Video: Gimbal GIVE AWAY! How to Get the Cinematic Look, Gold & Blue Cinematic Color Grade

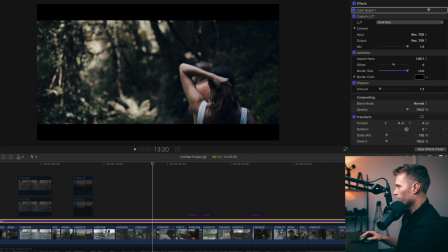So again, if we go to the LUT, on and off.
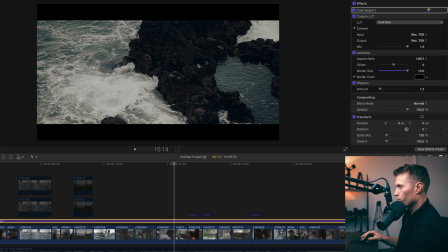Right, blues there, warmth in the darker areas a little bit. Nice blues that also have warmth in them. It's like a warm blue. It's hard to describe.
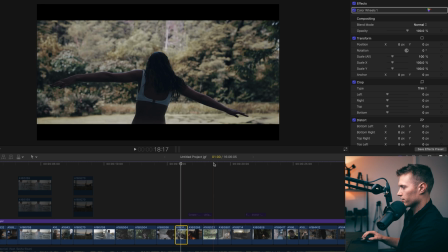This shot, pretty much zero changes, looks like just a touch of contrast. Brighten this one a touch.
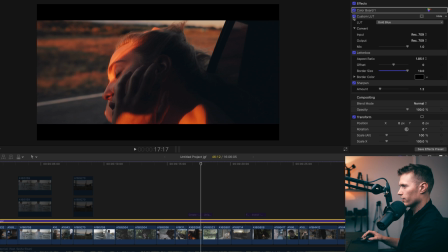Let's go before and after. Just a LUT. Pretty giant change there.
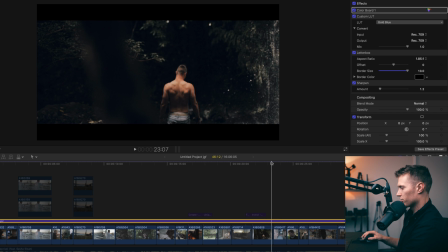Yeah, let's just skip through these a bit quicker. Pretty much all of these just didn't require any changing.
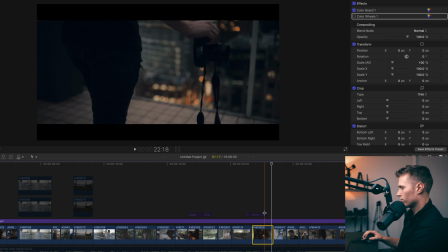So just brighten that one a touch. LUT, really big difference.
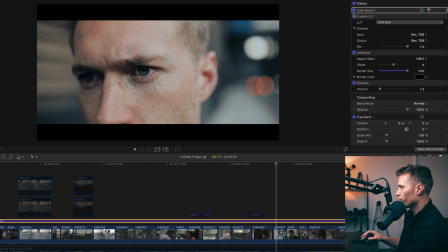As you can see, makes the eyes blue. Brings out all the blues there.
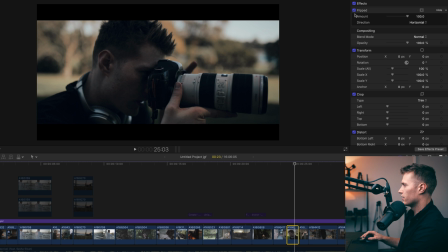Keep going. Shady shot, so I'm in the shade. Those trees back there are in the bright areas, and then they go very warm. But as for changes, there's not a lot going on in any of these images, really.
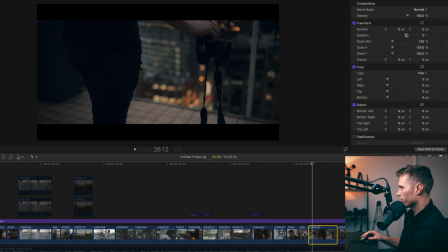Here's a dark shot, so I probably had to brighten these ones. Nope, didn't do anything to this shot either. And really bringing out those blues and golds. Let's keep going real quick, get through the rest of these.
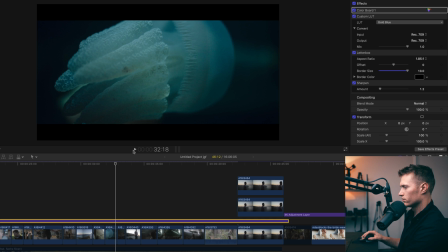So really blue tones in this one. Warmth and almost green.
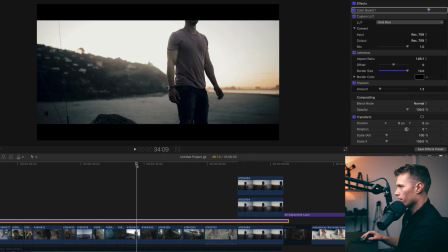It's like a warm green in this one here. Lots of warmth right on sunset here.
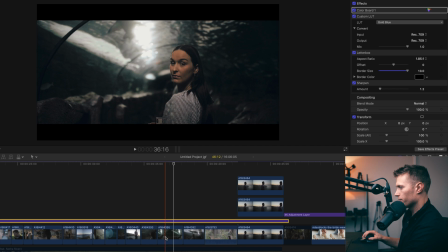Love those tones. Here in this shot, before and after. So sometimes these shots can look a little green. So I know this shot, for example, see how it looks a little green now? Well, in the color wheel, I just shifted it a bit to the purple.
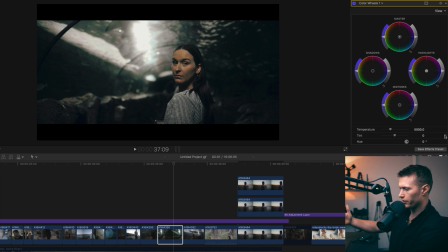So whenever it looks a little green, I'm going mainly by skin tones. Whenever I look at the image with a LUT on it, I pretty much use skin tones to determine whether it's the right white balance. At the moment, she looks too green.
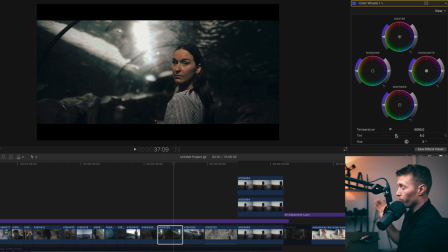So you can think of it as putting more purple into the image, or you can think of it as taking green out. But as you can see, like if you looked at a color wheel, green's over here, purple's over here. If we add purples in, we're getting much closer to a red or an orange, and we're pulling those greens out. We're gonna end up over here, and then that really brings out the orange tones that we want in the skin.
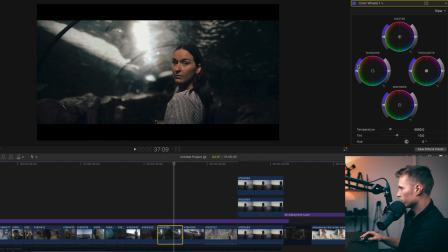So we're looking too green, add purple in, we get much nicer skin tones before and after, just by putting 10 in there.
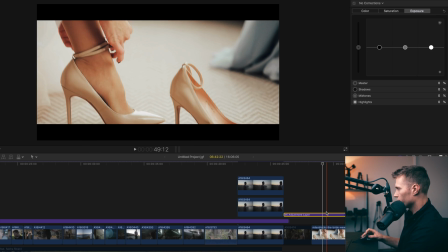Okay, so we'll get over to some story blocks images. I find these really helpful when I'm making LUTs because I get such different lighting. Any lighting I want, I just search it. I try to work in 4K, it helps a lot, but there's less variety.
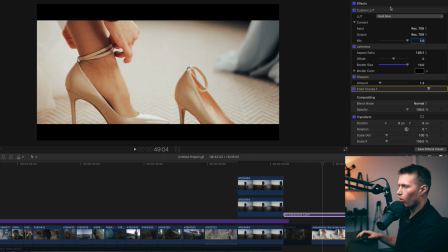And don't pay attention to quality, image quality, just pay attention to colors. So as you can see, we get those rich caramels in. So this is quite a bright shot. So it gets warmed up quite a bit. I like to search weddings into story blocks because you get such a variation in colors,
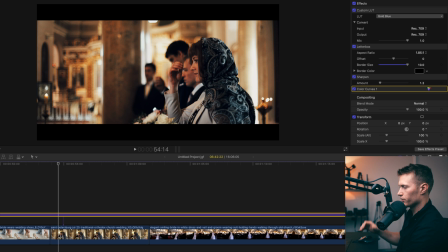and you get inside shots, you get outside shots, you get skin tones, you get good lighting, and there's plenty of it on story blocks.
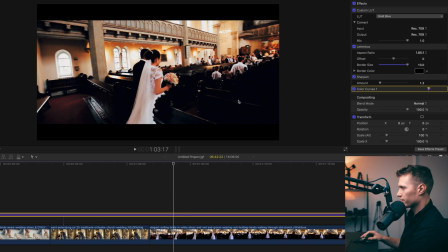So before and after, really rich tones there. So these blacks, I love how these blacks go very black and then just have a touch of blue in them. And then obviously really bringing out those orange tones. I love the colors in this one.
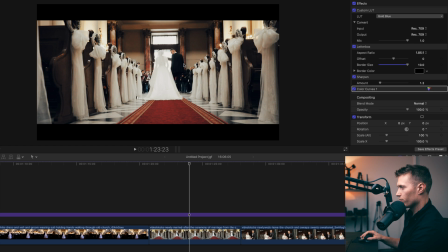As you can see, so much warm tones introduced, and then it balances those really warm tones with like a little bit of blue in the shadows.
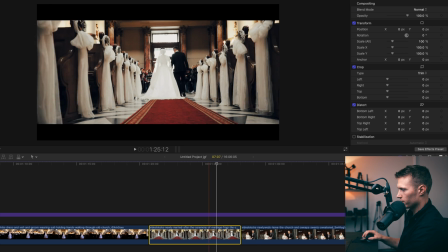Looks awesome. So all you have to do is like take contrast out, since story blocks, the contrast is already gonna be in the image.
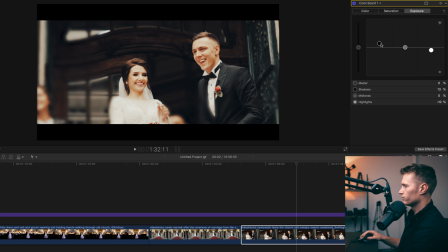So you just need to take out some saturation, and so you just take out the contrast if you want,
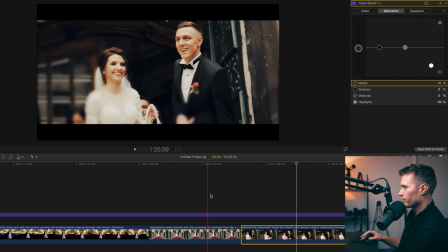and then like take out some saturation. So I just drop the saturation a bit, and you get these awesome tones on and off.
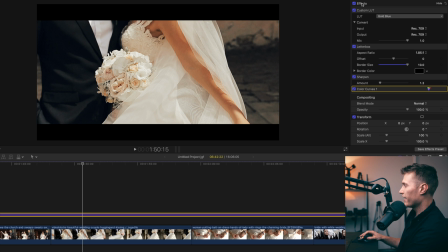As you can see, those blacks just have a hint of blue in them, just a hint of blue in the blacks, and it looks really nice because it perfectly complements the warm highlights.
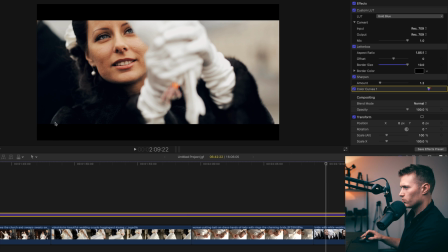So this is a good one with lots of blacks.